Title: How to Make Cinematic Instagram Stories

That just looks terrible. It's awful. Don't do it. Sample rate, that's fine.
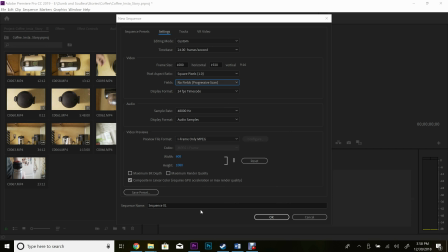Yeah, I think that's about all the settings you really need to worry about. So now let's call this coffee Insta story oops misspelled story all
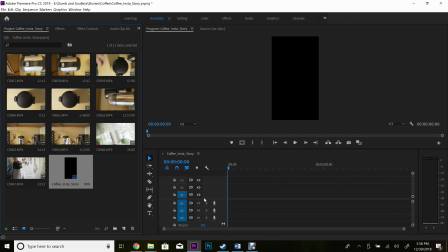right so now we have a nice vertical footage on our timeline our timeline is a vertical okay so here are the different clips we have this is a very simple story about making coffee and I'm bringing you from the start of the story where no coffee is made there's nothing and at the end of it there is some sort of gratification. I drink the coffee and it brings me coffee joy. I love it. It doesn't sound too interesting, but that's our job, is to make it quick, snappy, and interesting.
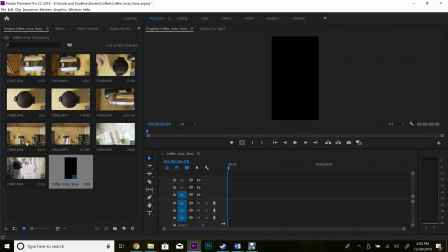Alright, so the first thing, we have got to grind our bean. We've got a couple clips here where we're dropping it down. Like I said about motion, so let's take this clip into here. You want to keep your existing settings.
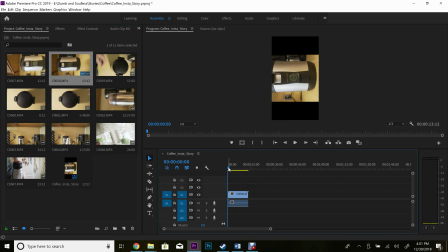You don't want to change it to horizontal. You don't want to change it to horizontal. Now notice that this is completely in there wrong.
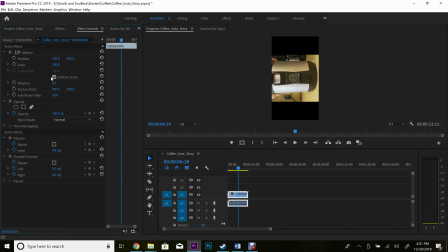So we're going to go to effect controls and Rotations, we're just going to rotate this 90 degrees and boom now it fits like I said timing is the one and most important thing that you need So I want this to just cut right into the action that felt a little slow So let's
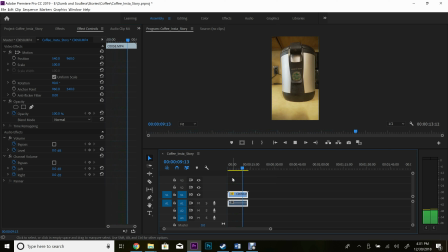look at what else we got going here. Both of those felt a little slow.
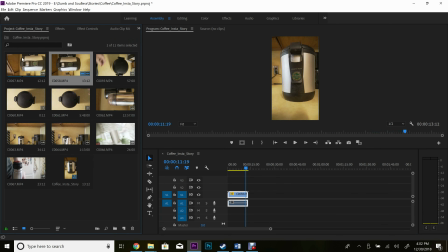Now I notice I have another Clip in here. Let's take a look at that one real quick. Let's cut it right Right before it enters frames. So it's about to enter frame there and I just hit Q that ripple delete and then Land that's all we need Let it maybe let it get into focus there.
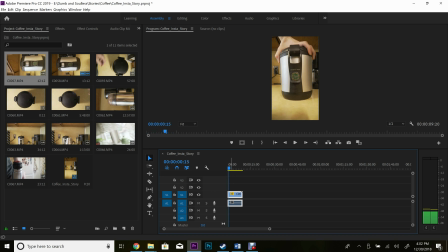Boom That's it. That's all we need from that. It has to be very short, but that conveys boom motion Now we're on to our next piece.
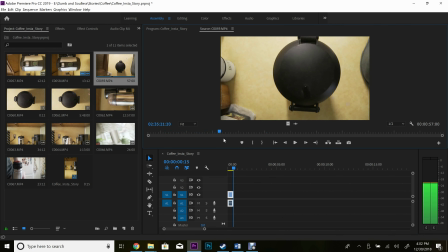Okay, so we got to find I'm just hand holding this camera.
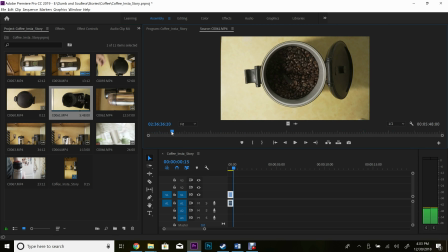All right, here we go So now We're gonna take this clip Probably I'm just gonna dry it right into the timeline boom
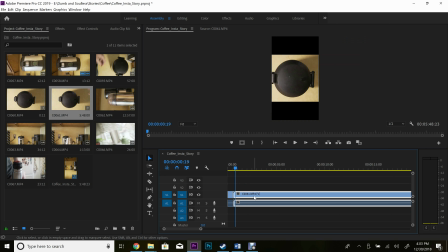and Let's go Rotate that 90 degrees
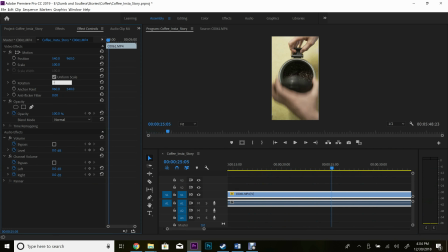Perfect. Actually, I'm gonna put this negative 90 degrees. I want to open the other way That just makes more sense to me. We trim the unnecessary fat actually start it right there Nice sound note the sound it's nice little beat there Now as I said you your brain will kind of fill in the missing piece so we can cut right there We'll see that it flows. It's like it wasn't even there. Our brains just immediately know what happened.
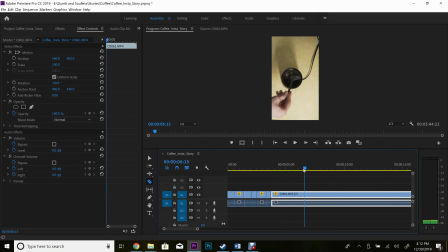We don't have to see all of it. Right there. Dumping it in. Keep that rhythm, keep that beat going. Quick and snappy. There. Don't need to hang on that scene for long. You don't need to show the whole grinding process.
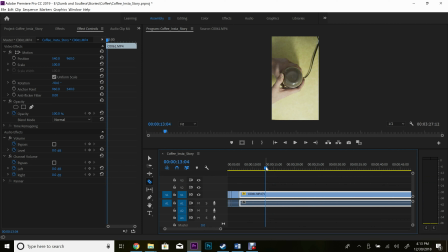Just let it run a little bit longer to convey the idea that, hey, this is a kind of a longer process. It's going to take some time to grind it, but you don't need to show much more than enough. So when you do hang on a clip, it needs to be motivated. So that was motivated by the fact that that is a longer process. I want to convey that. I want to convey the spinning, but I wouldn't want to isolate on it for too long.
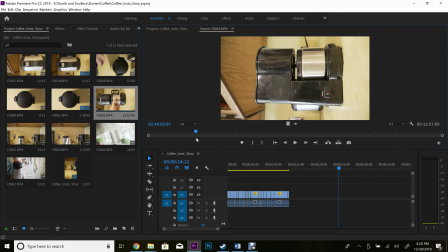I would recommend that you add some sort of payoff where you're drinking the coffee.